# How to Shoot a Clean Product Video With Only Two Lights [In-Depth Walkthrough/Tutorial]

take 25. Today I'm going to show you guys how to film it. Holy crud. Today I'm going to show you how to film an elegant product video that looks like this.
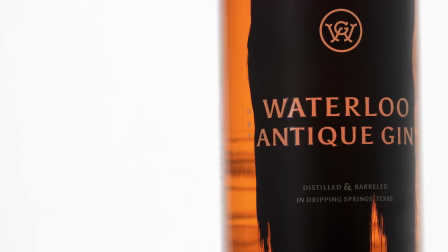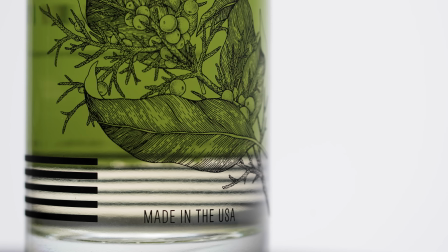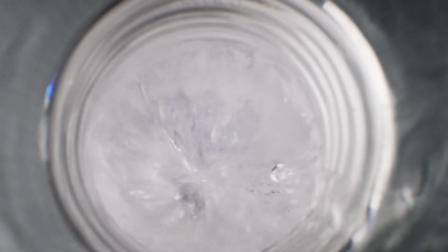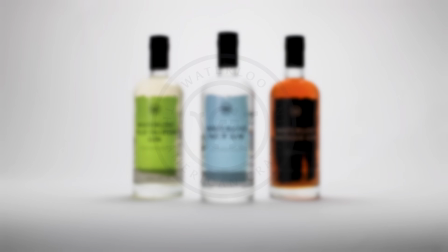Disclaimer. As you may know, I've been using Edelchrome products for a while. I really like the quality and build of those products. They actually sent me some of their products to feature in this video. So I'm going to show you guys how I use the Slider Plus Pro.
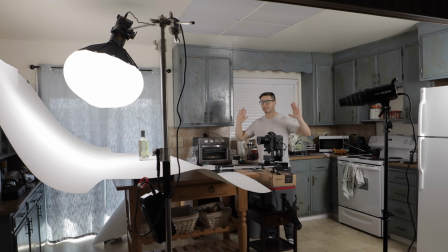In this setup, we're actually only using two lights.
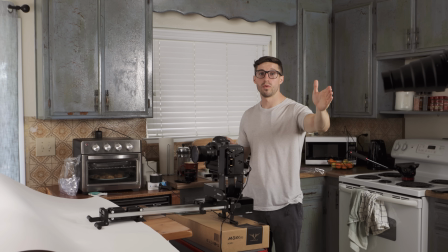First, I have the Godox SL60W, and what I have on the Godox is a snoot.
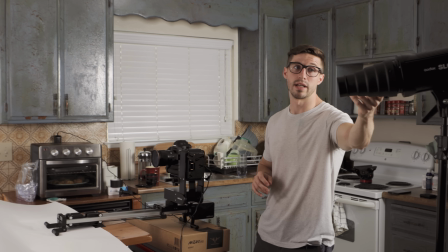This actually came from the comments from my first whiskey video that I did. I didn't know about a snoot, and thank you to whoever put that on there.
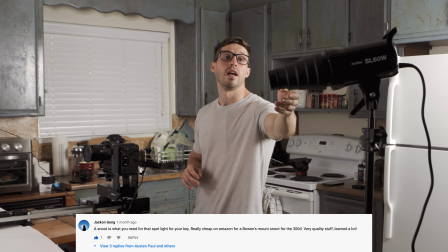I will put their name underneath for the thanks for this. I got this on Amazon for only $23,
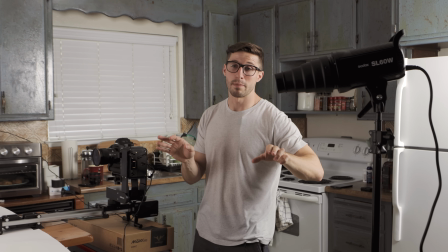and what a snoot does is it narrows it down a lot better than a PVC pipe that I was using, and it gives you a perfect label light.
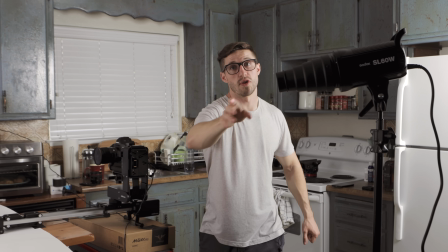And then you have a honeycomb filter right here so it can break up so it's not as aggressive.
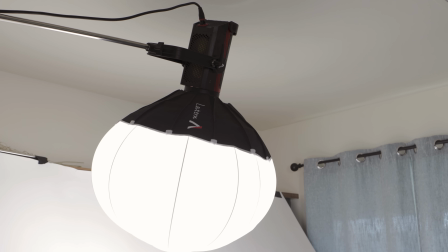And then the next light I have is the Aperture 300D Mark II.
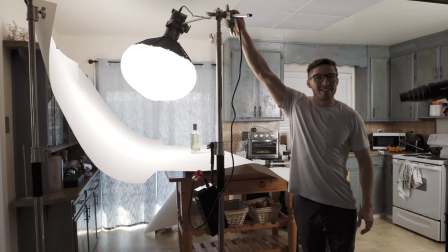Holy crap, why can I not speak? All right. So this is the Aperture 300D Mark II, right?
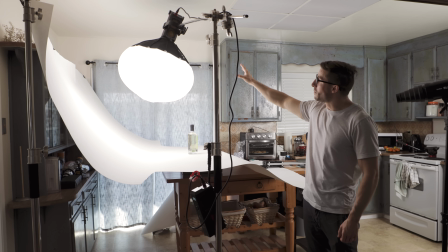And I have it on the lantern, one of my favorite things. The reason why I'm using the lantern for this is because it gives a very even spread to the background.
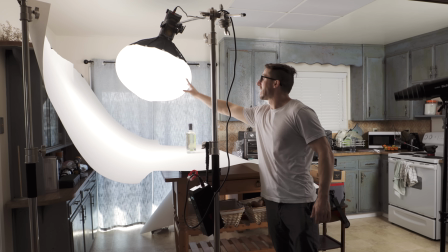It's giving a little bit of a top light as well, but then we're having a nice even spread on the backdrop right here.
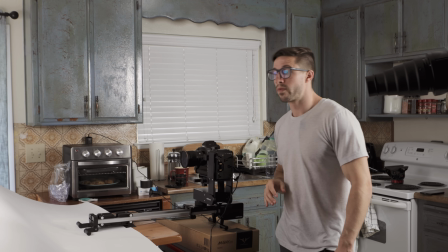And then the last thing that I want to talk about is if you want to take your
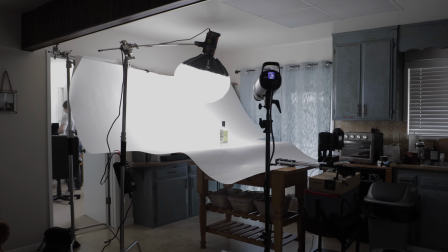backgrounds to the next level, people ask me all the time, are you using vinyl or paper?
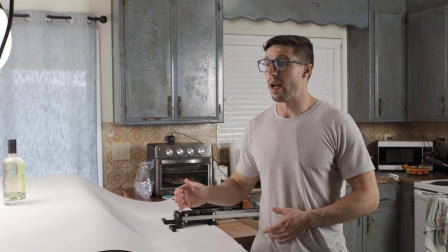Well, obviously I haven't been using really any of that, but after talking to Daniel Schiffer, thank you Daniel Schiffer for this,
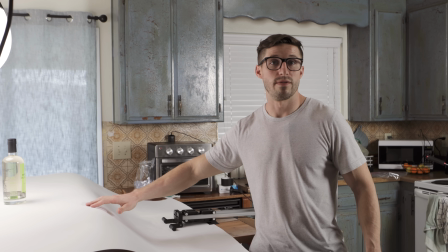is that paper backdrops are what a lot of professionals use, and that's gonna give you a lot better quality.
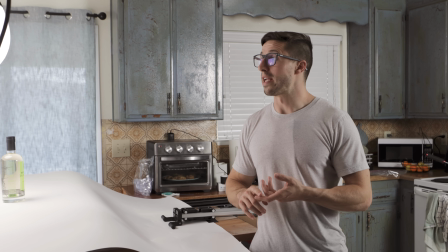You don't have to worry about wrinkles like you do with vinyl. You don't have to worry about the shadows or the fall off and how to light it,
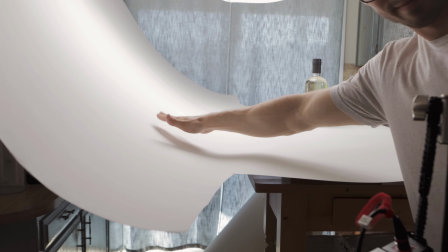because what this paper does is it gives you a super nice curve, and that will give you this endless look that's super smooth.
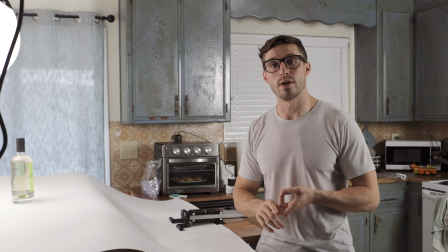And the downside of paper is that it's gonna cost you a bit.
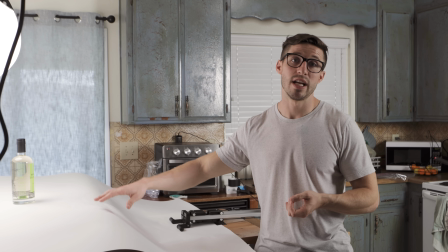These are about $80 a roll. These are Savage 9-foot rolls. You wanna make sure you get very wide rolls.
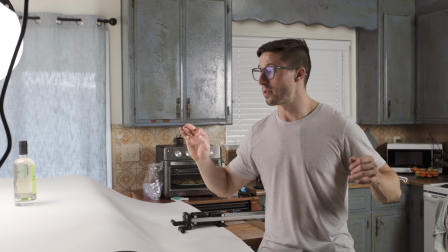9 feet is prime and optimal to use because they will
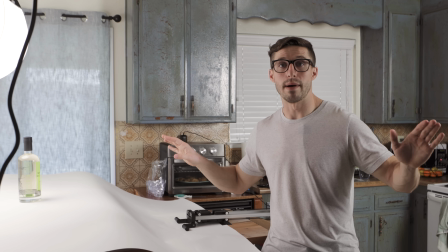allow you to have the space that you need to not worry about you having your background out of frame.
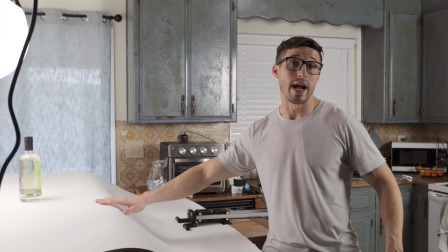This is honestly super nice quality, and this is what I recommend if you're gonna do something that's really elegant and clean like this.
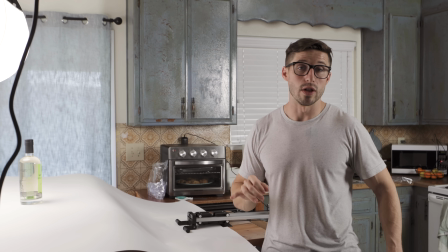I'm gonna show you guys in camera now what it looks like to turn both of these lights on just for this shot.
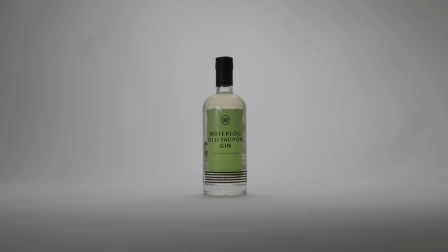And as you can see with the label light, if we don't have that on, it's a lot harder to read the label and the bottle doesn't stand out as much.
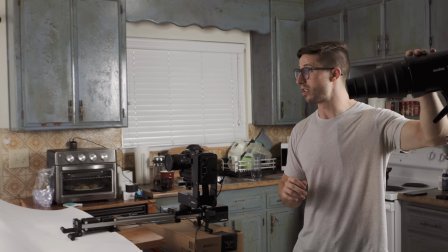When you're placing your label light, which is your front light source right here, what you want to do is you never want to place it straight on.
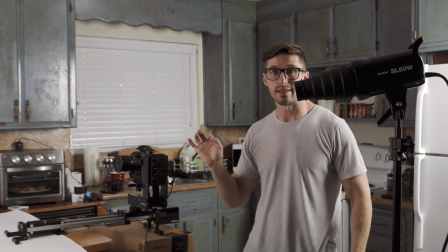You're gonna have a hot spot right on the center.
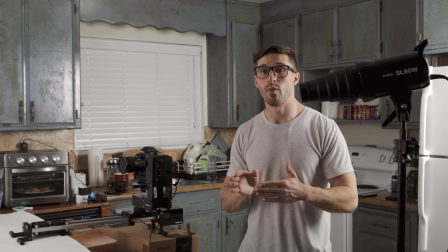What you want to do is kind of place it to the side, and most of the time make it look professional, you're gonna wanna place it from left to right.
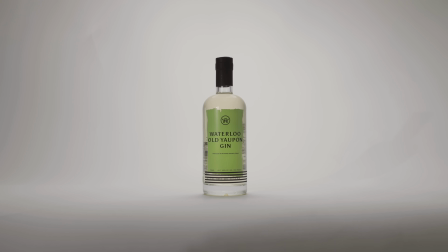So you're gonna want the light to hit on the left side first, because just like how everybody reads is you read from left to right. So you want the brighter side to be on the left where the label,
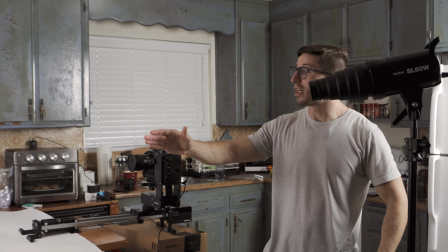and then you want a nice angle to give it a soft gradient as it curves around the bottle.
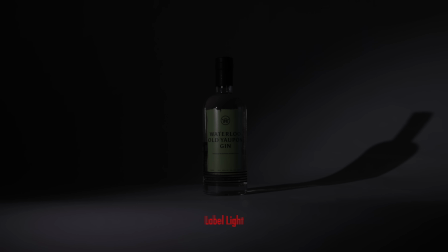This is the company that I'm shooting today. It is Waterloo Gin. They actually sent me this to shoot this video for them. So they sent me 3 different flavors, and they're all different color labels. And the first shots that I'm doing is just, I'm gonna do the bottle shots. That's very typical.